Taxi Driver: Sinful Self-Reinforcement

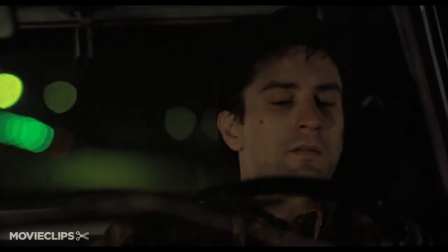[4:21]
Over the course of the interaction, Travis says very little, practically never making a peep. He simply gazes at his rearview mirror, seemingly enthralled with what is more or less a self-reflection.
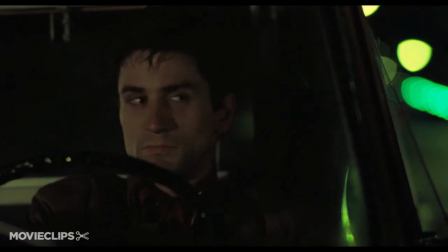[4:33]
Maybe they're simply brothers in arms. While every other dialogue Travis has with his passengers, between himself and Palatine for instance,
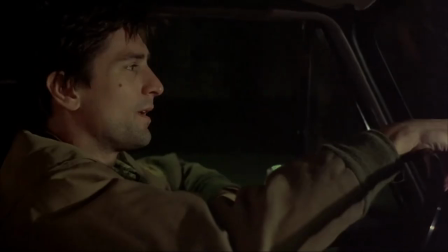[4:41]
is shot such that himself and those in the back are distinctly separate and alien components, absent any emotional spark,
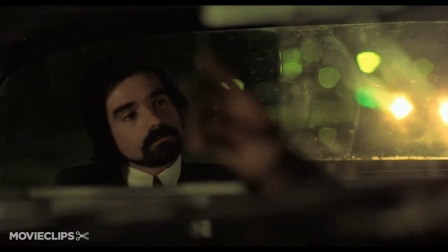[4:48]
there is a shot with this mysterious passenger which spells a true connection.
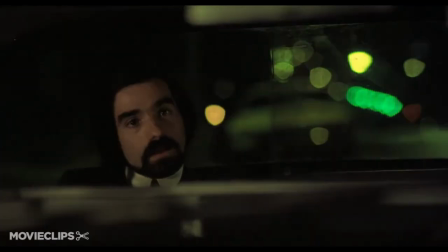[4:52]
While ominously and repetitively inquiring whether Travis considers him sick, the camera smoothly pans, rather than cutting,
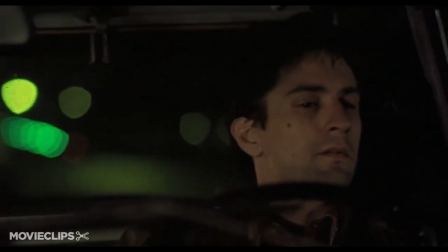[5:01]
from the bearded visage of the rambling passenger in the back towards Travis's front-seated countenance, visibly ruminating in his intrigue.
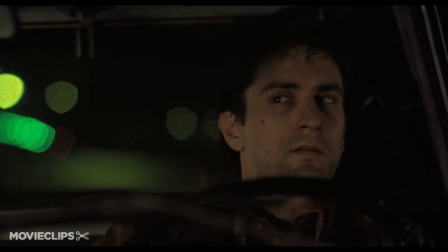[5:09]
Whatever's churning up there, nobody can say for sure. However, the seeds have already been planted in his mind, and they shall grow for some time.
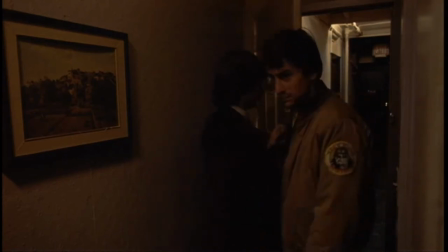[5:16]
This much is concrete. Immediately following this segment, Travis meets up with an illegal arms dealer, Easy Andy,
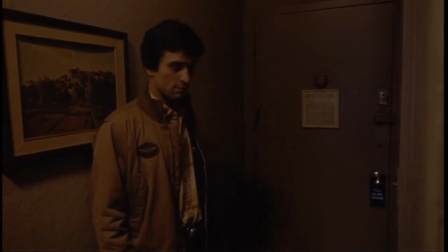[5:24]
to purchase, among other additions to his arsenal, a hulking, beastly 44 Magnum.
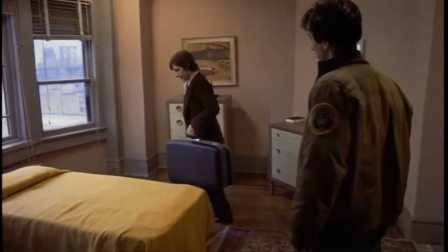[5:30]
The gun is large, no doubt, and it provides newfound lethal backing to the rage emanating from Travis's scorching intestines.
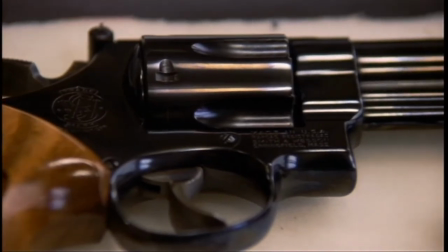[5:38]
He is toothed now. He's a walking one-man cavalry, or rather, he's a cowboy.
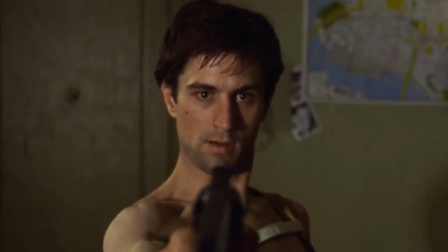[5:47] I'm gonna kill her. I'm gonna kill her with a 44 Magnum pistol. I have a 44 Magnum pistol.
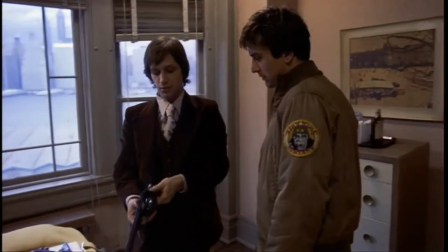[5:52] I'm gonna kill her with that gun. Did you ever see what a 44 Magnum pistol would do to a woman's face?
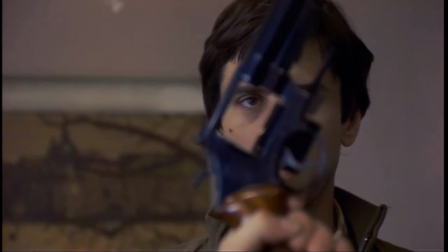[5:59] I mean, it would fucking destroy it. Just blow her right apart. That's what it can do to her face. Now, did you ever see what it can do to a woman's pussy?
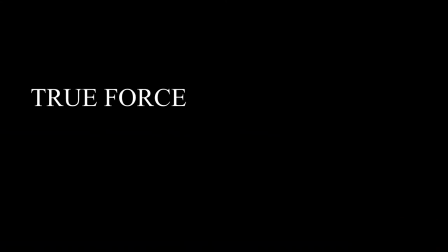[6:07] And that you should see. That you should see what a 44 Magnum is gonna do to a woman's pussy, you should see.
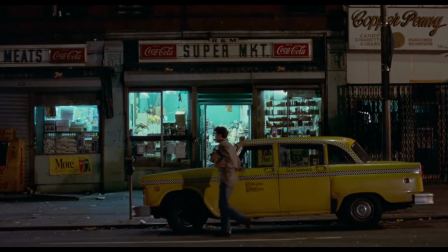[6:14]
One night, when visiting a local corner store, Travis is handed a free kill on a silver platter.
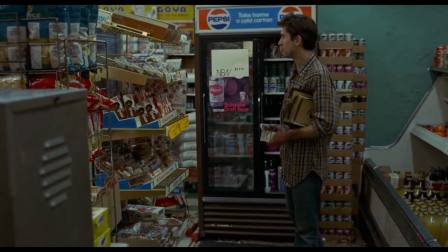[6:22]
Whilst perusing the groceries, the frantic accosting of a robber can be heard from off-screen.
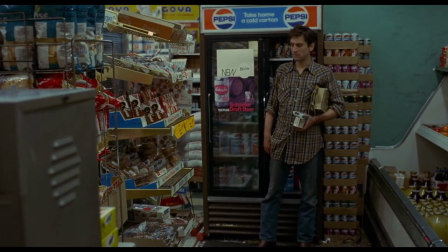[6:28]
Slowly drawing one of his newly acquired hand cannons, Travis methodically steps over towards the counter.
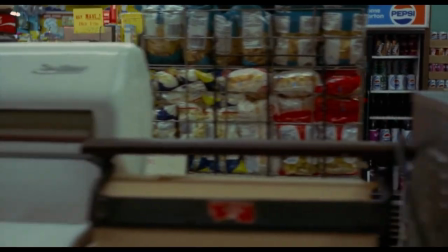[6:33] Give me the rest of the goddamn cash. That's all I got. What you got more. Give me more. Reach in your pocket. I got no money.
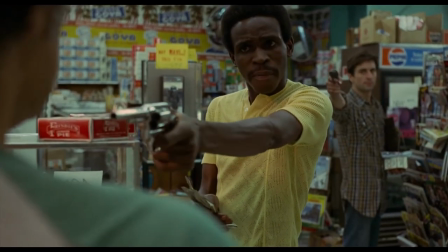[6:38] Reach in your sock. You got more bread. That's it, man. Give me the rest of the fucking bread. Hey.
The kill is rather easy.
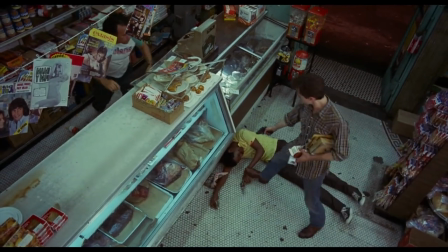[6:44]
One shot and the hooligan goes limp, his corpse slumped against the counter and easing onto the floor.
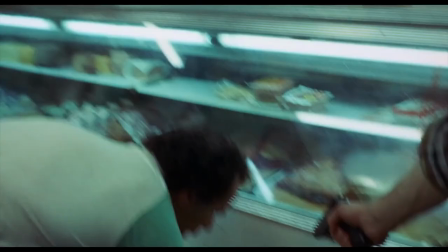[6:50]
There's not a modicum of glory in sight. The quandary is resolved untheatrically, brusquely.
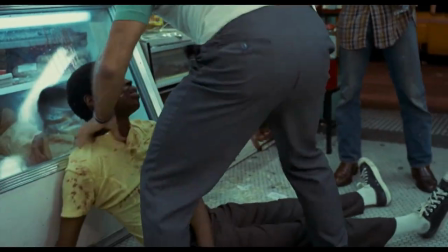[6:57]
To say it is unromantic would be an understatement. Now Travis, having halted a robbery in progress, is a hero.
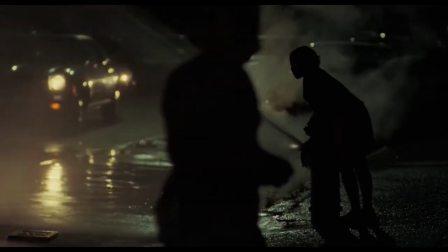[7:06]
He's finally, as he would say, washed the scum off the streets. At least he's done his part.
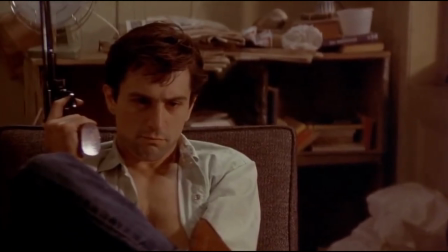[7:12]
So why then does nothing change? Was it, as I noted, too easy?
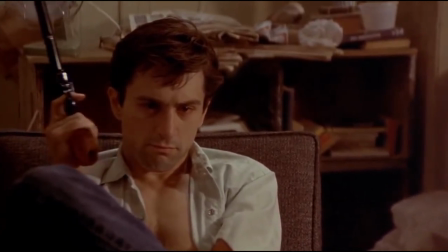[7:18]
Not the right kind of prey? What?
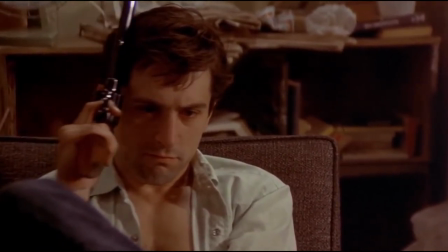[7:22]
Quite literally, in the very scene following this one, Travis is shown, once again, stationed in front of his television,
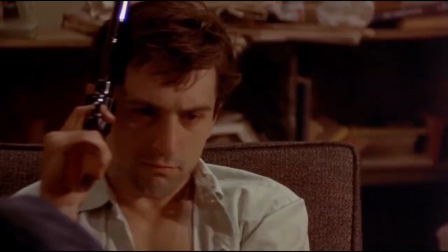[7:29]
listlessly tapping his head with the barrel of his 44 Magnum while consumed by footage of couples on a dance floor.
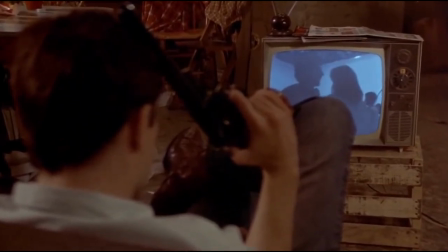[7:37]
He's again left broiling in furious longing as his unrectified isolation flares up once more.
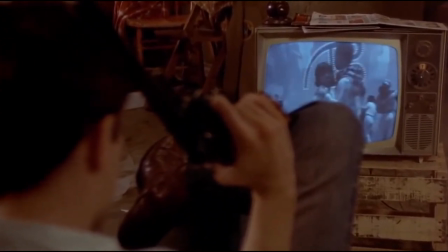[7:43]
Why do they all have the pleasure of blissful, compassionate swinging, and I don't?
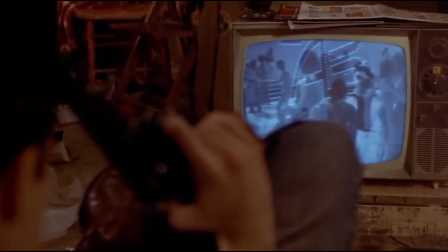[7:48]
He almost certainly demands in his seething. Though Travis may be recalled fondly by the corner store attendant for his acts of chivalry,
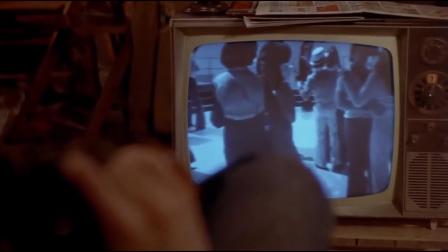[7:57]
he remains the detached bystander in a broader world which has left him, or has he left it.
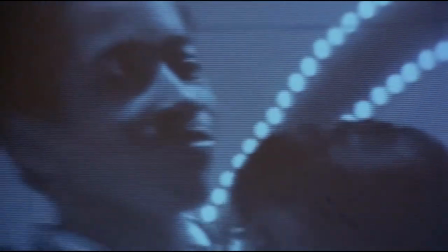[8:04]
It moves happily and flails vivaciously without his presence. It does not need him.
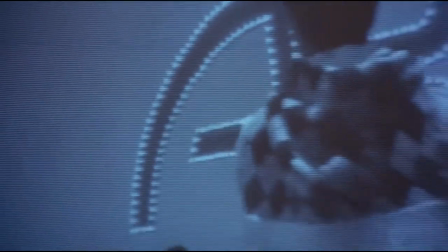[8:10]
If only there were someone who did.
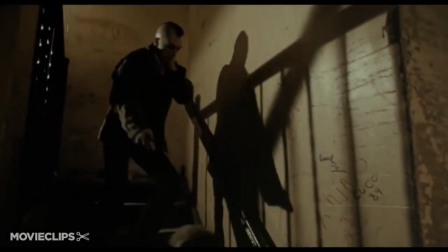[8:16] You piece of little bitch! Fucking son of a bitch, you! I'll kill you!